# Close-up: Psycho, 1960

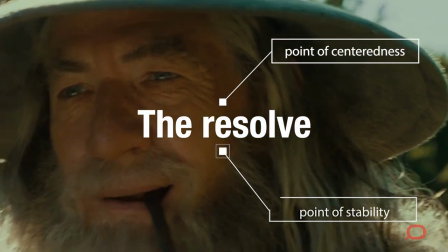256s
Everything is pulling me back to that point of centeredness and stability. And it's going to become a motif that is going to be used throughout the Lord of the Rings.
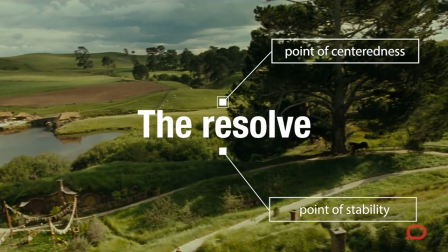264s
You'll see it used with different instrumentation over different harmonies.
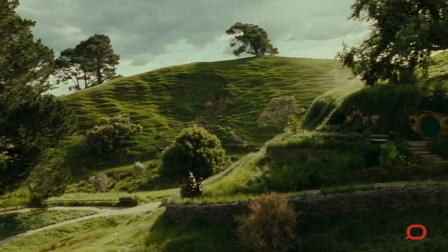268s
But the baseline of let's go outward and let's come back is going to give the Lord of the Rings its dramatic call, but also its existential call.
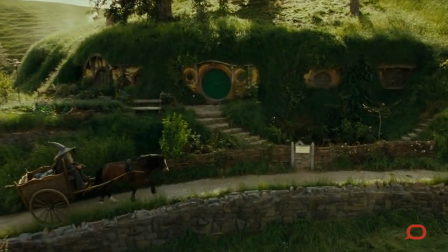276s
You know, this is what the movie is about. It's about a great journey. It's about destiny and finding your home. All right, let's go to something very different.
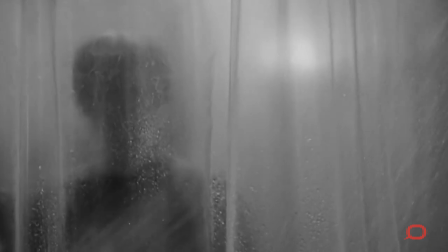283s
Okay, if you know Psycho, Norman has been unveiled as Mother. How does Hitchcock choose to close this movie?
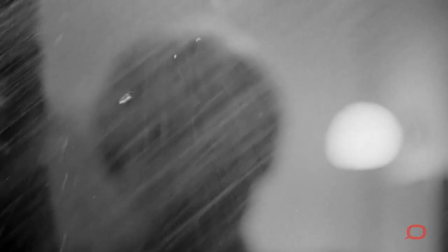290s
Well, I'm going to suggest that the voiceover of Mother is quite eerie when you listen to this.
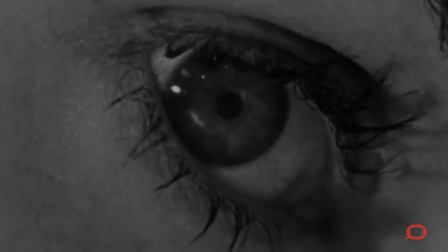295s
But again, try to quiet down what Mother's saying. Just listen to the music and contrast it now with what Howard Shaw does in Lord of the Rings.
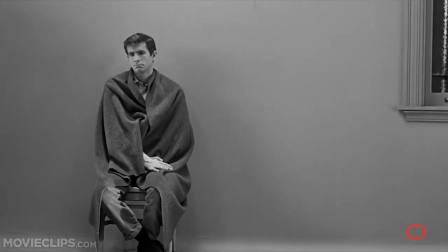305s It's sad when a mother has to speak the words that condemn her own son, but I couldn't allow them to believe that I would commit murder.
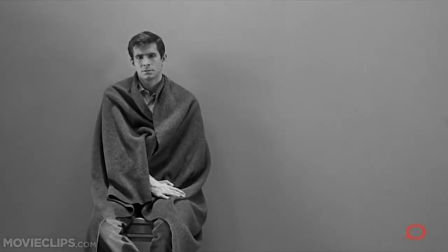314s They'll put him away now, as I should have years ago.
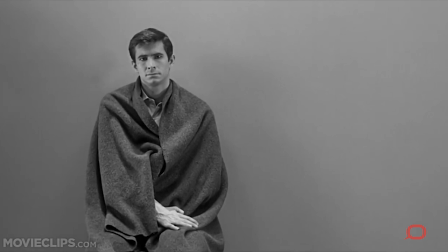318s He was always bad, and in the end he intended to tell them I killed those girls and that man,
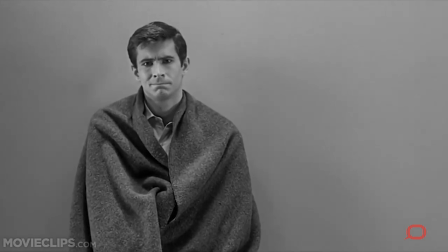326s as if I could do anything except just sit and stare, like one of his stuffed birds.
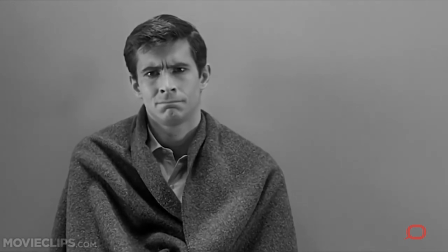333s They know I can't even move a finger, and I won't.
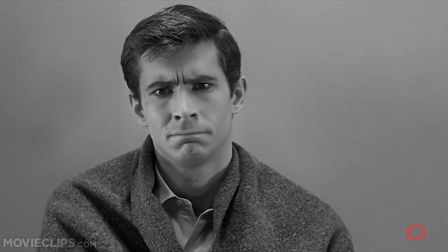337s I'll just sit here and be quiet, just in case they do suspect me.
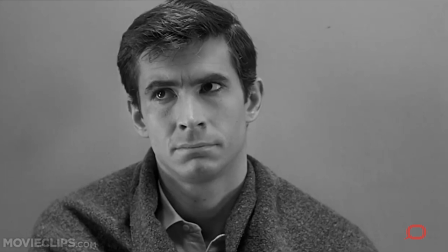347s
What have we heard so far? are a series of notes, a series of relationships between notes, which we can call intervals. But the point is where Howard Shaw gives us that incredible sense of fulfillment and reassurance with a constant movement out and in back to that home of the piece. I hope you get a sense here that what Bernard Herrmann is actually doing is giving you a piece of music without what's called a tonal center.
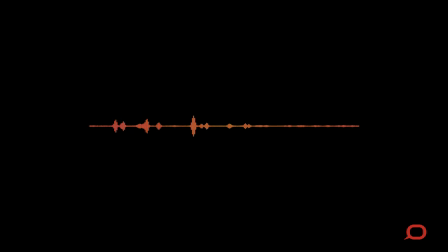375s
The music moves, but the relationships between the notes are so strange, so disconcerting that as a spectator, it's really unclear to me, even listening, I've heard this so many times, but listening to this now, I'm so dramatically unsettled. I feel uncomfortable listening to it, because what I'm listening to is something that has no centre and has no place to resolve to. This is Bernard Herrmann's great contribution to, really, what is late classical Hollywood cinema, but one of the most experimental examples of film scoring in classical cinema. So what have we got here as a contrast? On the one hand, a beautiful score, but working with fairly conventional scales and notes in the way that Howard Shaw puts together a musical journey for The Fellowship of the Ring. In Psycho, what are we looking at? In thematic narrative terms, the fragmentation of a subjectivity, a subjectivity horribly brutally dissented and overwhelmed now to the point where we are really looking at a kind of psychotic episode what does the music then do it fragments it breaks down and the tonal center that we crave and yeah i'm speaking for most of us as listeners when we watch a movie we crave tonal centers to the music herman refuses to give that to us so what does music bring to a scene, it not only gives us something that can complement story and character,
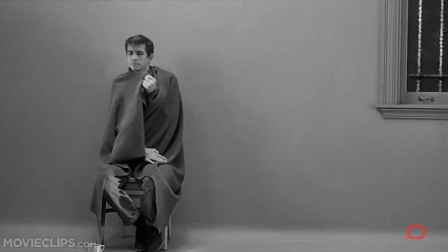458s
but I'm going to argue here that Herman's stunning use of an atonal composition gives us in fact a way of
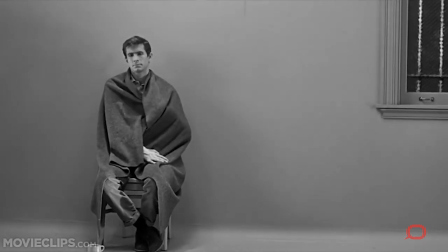466s
experiencing the sequence as a whole.
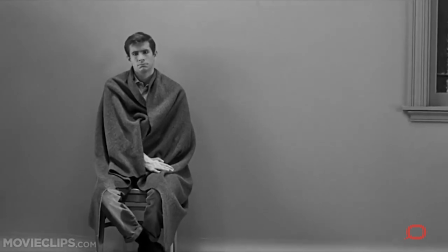469s
Without the music, the voiceover and that narrative plot point, the loss of Norman to mother, is lost.
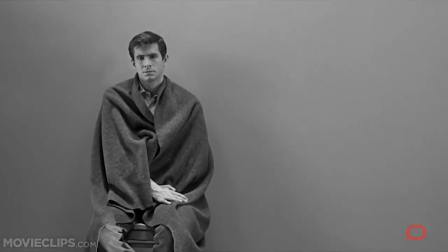475s
With the music, we share that sense of being completely at odds with a sense of subjectivity,
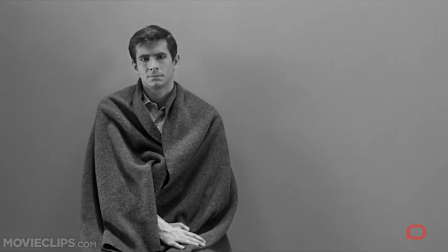483s
of character, of persona, and this becomes therefore one of the most disconcerting sequences I think in all of Hitchcock.
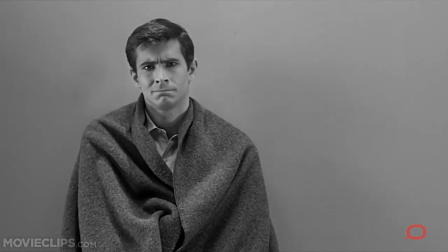490s
The last point I'll make about this, film scores have always been far more present to spectators than we give them credit for.
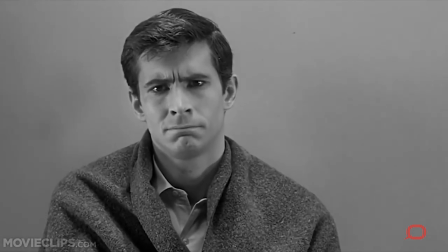498s
Film scores, I think, in the best examples, give me a cue for how to feel about a film.